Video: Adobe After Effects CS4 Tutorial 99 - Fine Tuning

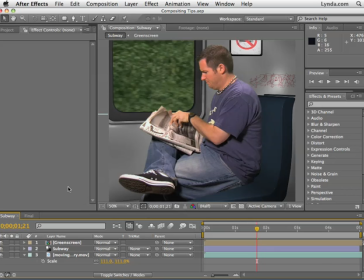(0:00)
In this movie, I'm going to give you a demo of a few quick tips you can do to help you when you're compositing. I'm using this compositing tips project you'll find in the Chapter 15 folder. And basically, we have this subway composition that we've been working on.
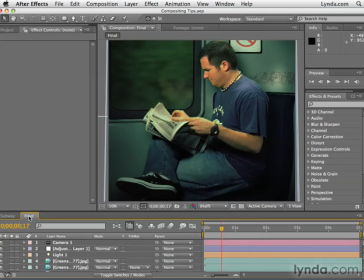(0:13)
And I've also imported the original project we looked at in the first movie in this chapter, where I'd spent a little bit more time putting this thing together. Now, while the composition you're seeing on your screen right now is definitely not perfect, it is a lot better than this.
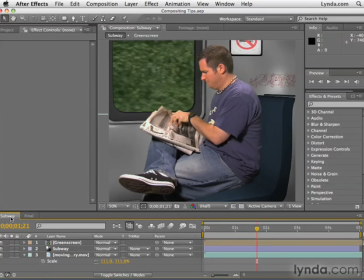(0:25)
And you know, folks, honestly, this is where the rubber meets the road when you're talking about After Effects, because it's all about your eyes.
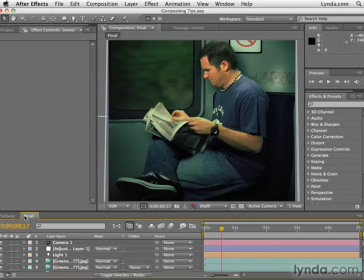(0:30)
It's what you perceive. When you look at this and you look at this, can you tell the difference?
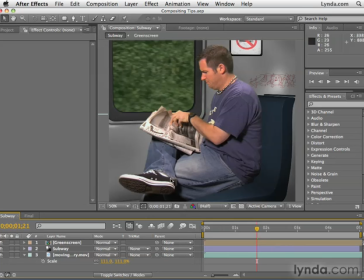(0:35)
Do you know where the problems lie when you look at this? One of the first things that I see is this connection where my back touches the back of the subway. There's a shadow coming out from behind my back, which is going to really help in the compositing, because that's what really would happen.
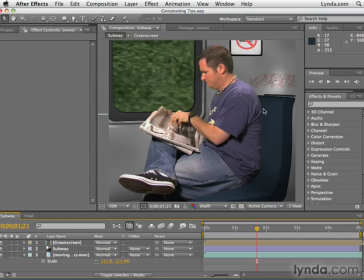(0:49)
But the back of the seat, there's no shadow at all. There's no connection to my body, and there would be a shadow there. So what we can do is select this layer and then add the drop shadow effect. And of course, we could adjust the distance, which basically makes the shadow farther away from my body.
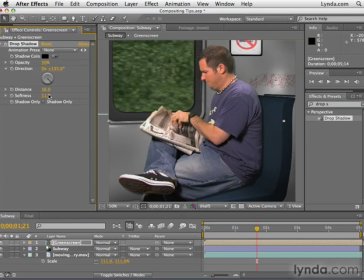(1:08)
And we could also increase the softness, which is basically the blur on the edge of the shadow. And already, just that one simple act makes such a big difference. Is it perfect? No, but it's definitely better. If we wanted to add a bigger shadow, we could increase distance, and again, softness to increase the blur.
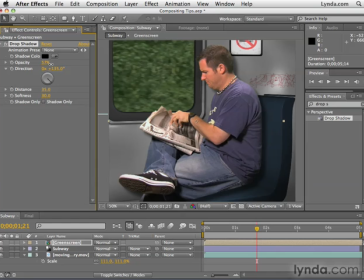(1:24)
We could increase opacity to make a less transparent shadow. Whatever we felt worked. Again, there's no hard rules here. You're going to have to use your eyes to determine what's the best setting. Now, one of the biggest problems that face those that do compositing is color.
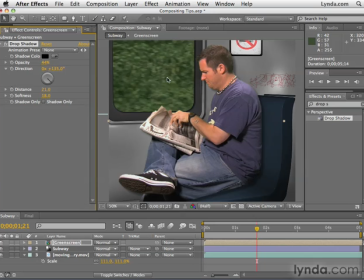(1:39)
And this is a great example of this. I shot this footage outside of the window of my car when I was driving past the Oregon coast. And this render was done by a guy in Denver, Kimball Bywater, from spilledinkanimation.com. And he didn't know what was going on. I didn't tell him what project I was using this for.
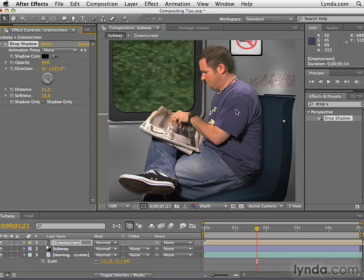(1:57)
And we just shot this green screen footage in a green screen studio without any regard for color correction whatsoever. So basically, these elements have no business color-wise being together. One quick and dirty way to make them look as if they belong together is by adding something called an adjustment layer.
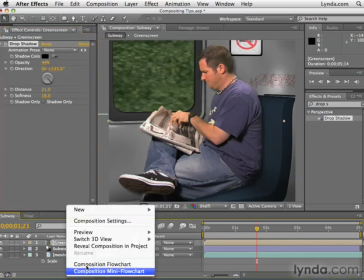(2:14)
I'm going to right-click in the timeline panel. I'm going to create a new adjustment layer.
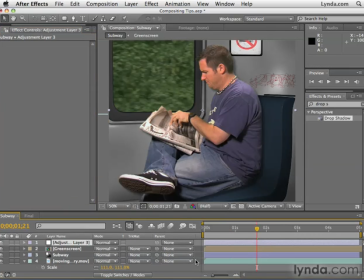(2:19)
Basically, what this is a dummy blank layer. So all the effects you apply to an adjustment layer affect all the layers beneath it, which is super handy for making things blend together or composite better.
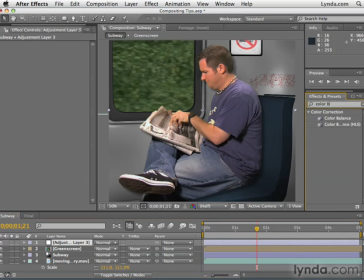(2:30)
So I'm going to do a search for the color balance effect. Again, this is probably not the best way to do it, but this is definitely a good way to do it and a good way to do it fast. So apply color balance to the adjustment layer, and then I can play around with these color controls.
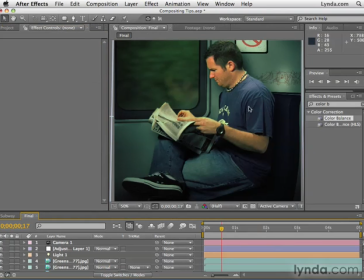(2:46)
In the final comp, I created this dark kind of blue-greenish tint, which is pretty popular in movies nowadays.
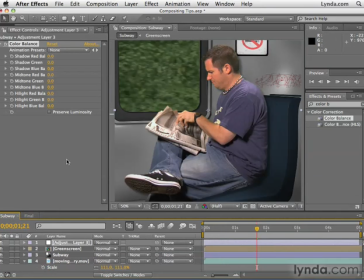(2:53)
Let's say we want to do something different over here in the subway composition. Let's say we wanted to make it warm. I'm going to select Preserve Luminosity, and then I'm going to add some red, and then I could take away green and blue.
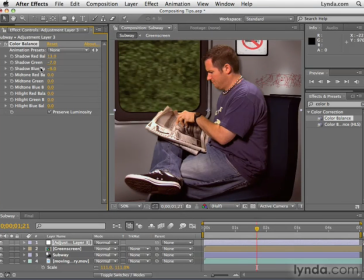(3:06)
Taking away green will add magenta. Taking away blue, subtracting blue, will add yellow. So basically, we just adjust these parameters through shadows, midtones, and highlights until we get the result that we're looking for. I'm looking for something a little bit more warm. I'm actually missing yellow here. I need more yellow.
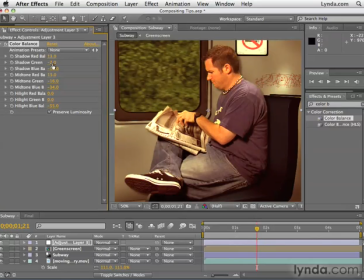(3:23)
So I'm going to take away some blue, and that's good. Maybe restore a little bit of red here. Now, I like where this is going, but the thing is, it's a little bit too overdone. It's a good direction. It's just too much. Well, what I can do is come down to the adjustment layer, hit the letter T, and take down the opacity for the adjustment layer.
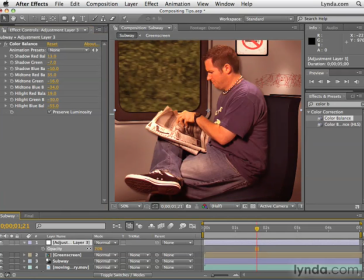(3:42)
So essentially, we're reducing the opacity of the adjustment. Now, as I take off the visibility of color balance or of the adjustment layer, either one, you can see the before and the after. So you can see that the color balance effect on an adjustment layer, basically adjusting all layers at once, really helped to make this project more cohesive.
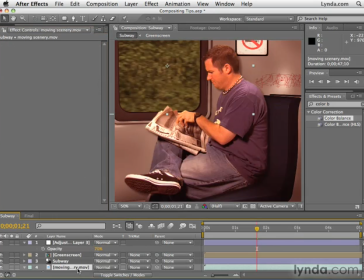(4:01)
Now, finally, one other big thing here. I'm going to go to the moving scenery layer. This layer is just a little bit weird.